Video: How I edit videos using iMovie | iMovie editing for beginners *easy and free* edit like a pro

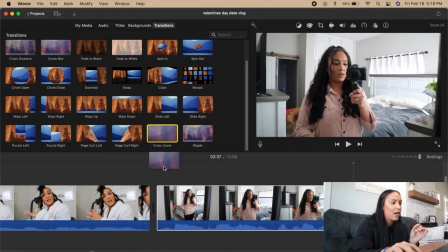But I'm just going to take this cross zoom one and I'm going to drag it and then drop it right where i want it and then i'm also gonna
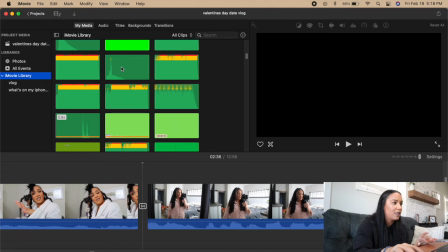go back over here to my audio boxes or whatever and i'm gonna get this golf swing sound and then i'm just gonna like stick
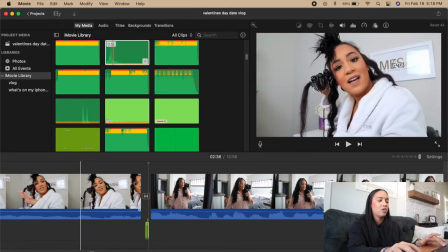it inside like the little zoom so it's gonna sound like this when you guys watch it so here is the trick so
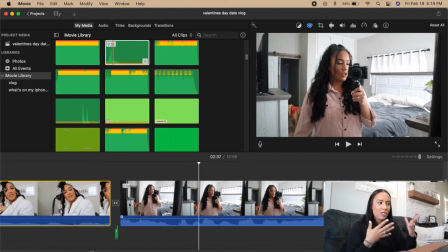like the little zoom kind of sounded like it made the little golf swing hit which just adds more you know character to your videos but yeah that is something i do
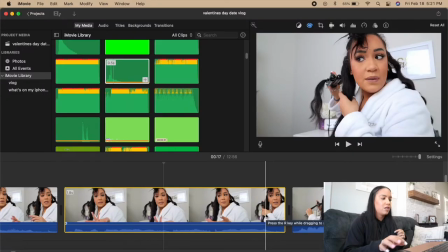like in almost every video as well Okay, another thing that I wanted to show you guys was if you click on a video and you right click it You can
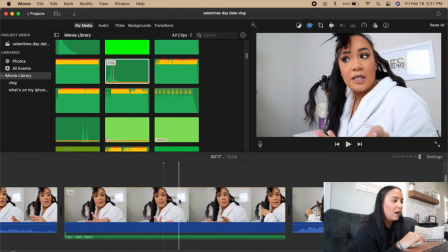go in and detach the audio which will take the audio away from the video So where you can delete the visual of it
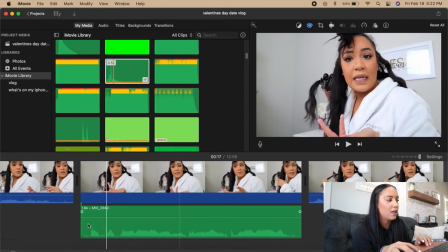But if you wanted to keep the sound it comes down here to the sound wave area I use this sometimes I just can't really think of any instance that I use it right now But I do use it sometimes so I just wanted to include that in there because I do think it's
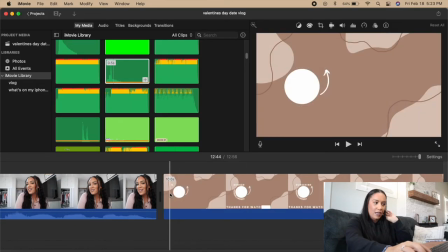helpful okay so now I'm like at the end screen this is my screen that I made on procreate and also canva so I made the actual
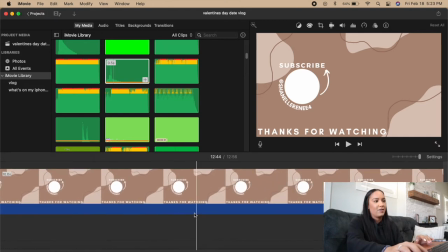like background on my iPad using procreate and then I added like the text and everything on canva but when this shows to play I like to have
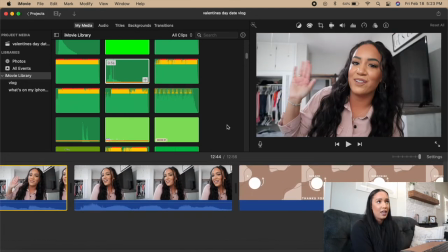music and for all of my music I use thematic music here's
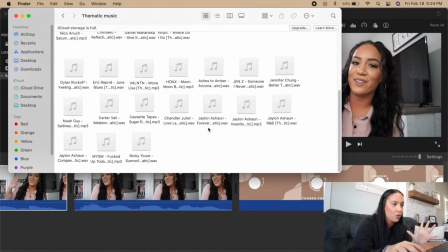all the music that I have downloaded and sometimes I keep it the same for throughout every video or sometimes i like to change up the in-screen music but for the intro music i usually keep it the same every single video
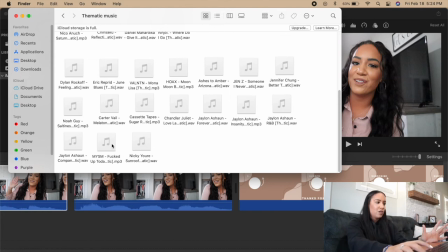unless i like find a new song that i like so yeah if i were to want to use this song i would just take it and drag it down
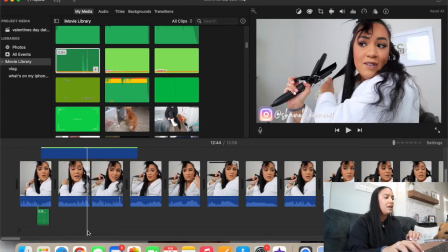below my clips and that's where you're going to see the music there is another little music area down here if you can see this
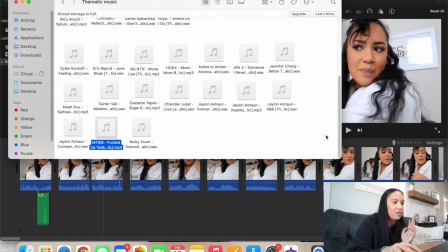little box right here that i have highlighted you can add music down there so I can just take a random song and then add it to this music box.
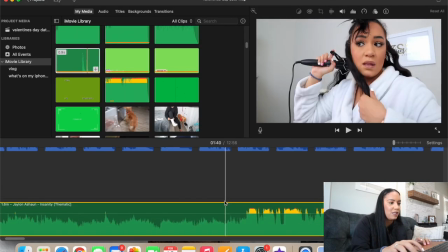It doesn't actually attach to the clip. It has its own little section. That's another option to adding music.
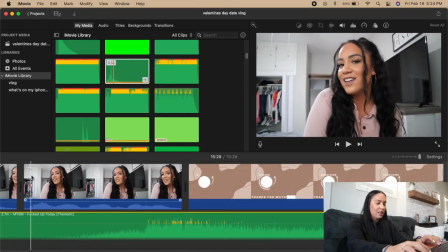So it's going to be like this.
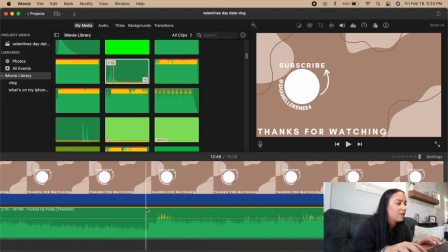But there's a certain point where I like to start my music so I'm going to find that. So I want my music to start right here.
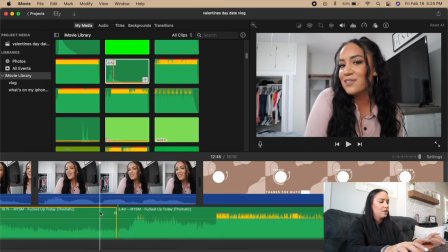I'm going to split it and then I'm going to delete the beginning of it. And then I don't want it obviously super loud.
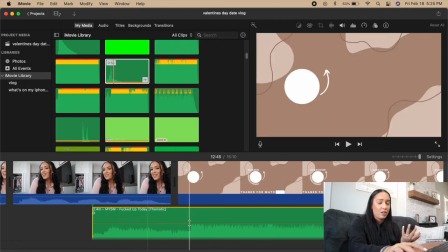I want it a little more loud because I'm not talking or anything so I'm gonna bring it to like 35% maybe 40 because that's like the main sound
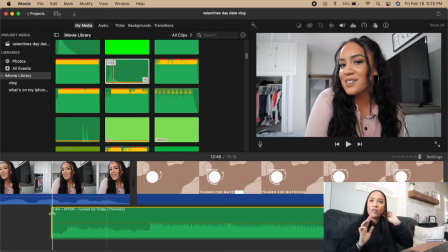of the clip and then this part I really love I use it literally every single time I put audio on it's this little fade audio in so you click on the audio and it'll pop up this little like button right here with like two arrows and you can
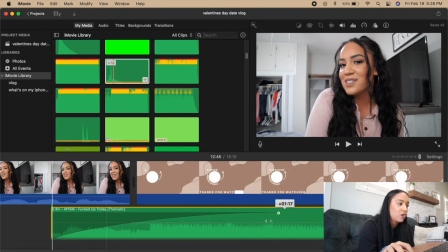drag it to where it's gonna like slowly fade in to however far you drag or however little for you drag so I'm gonna go just a little past the starting. So it's going to be like this now.
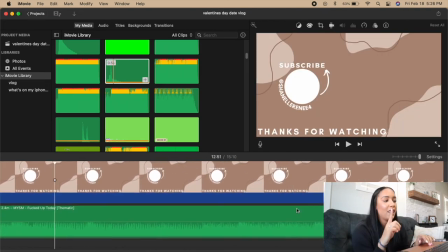See how it just kind of faded in slowly and then I'm also going to do that at the end. So I'm going to come to the end.
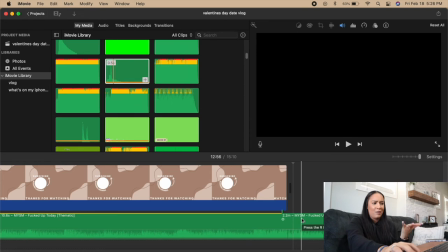I'm going to split the clip because I obviously don't want the music playing longer than what my video is. So I'm going to delete that end and then I also want it to fade out too.
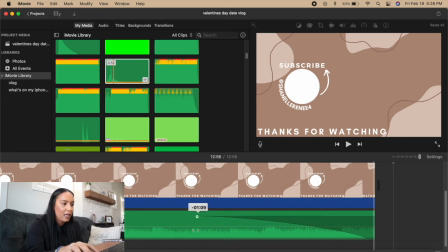So I'm going to take this little button and bring it in and fade it out. So it's like this.
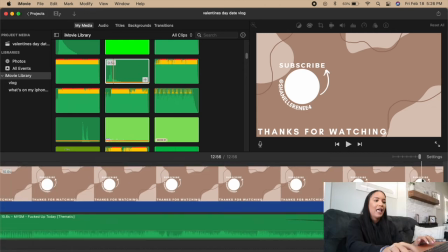So it just like faded out to nothing. I love that feature it's like one of my favorite things. So at the end of the video I'm always like okay if you like the video give it a thumbs up leave a comment down below subscribe all that jazz. So when I say that I like to have like those things pop up and show you guys.
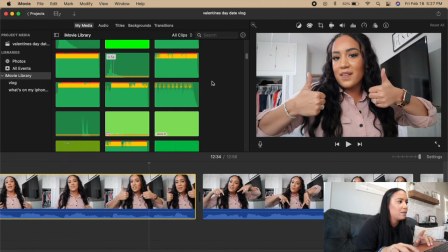So here I'm saying give it a thumbs up so I know that my thumbs up sound is the bottle cork so I'm gonna put that right there.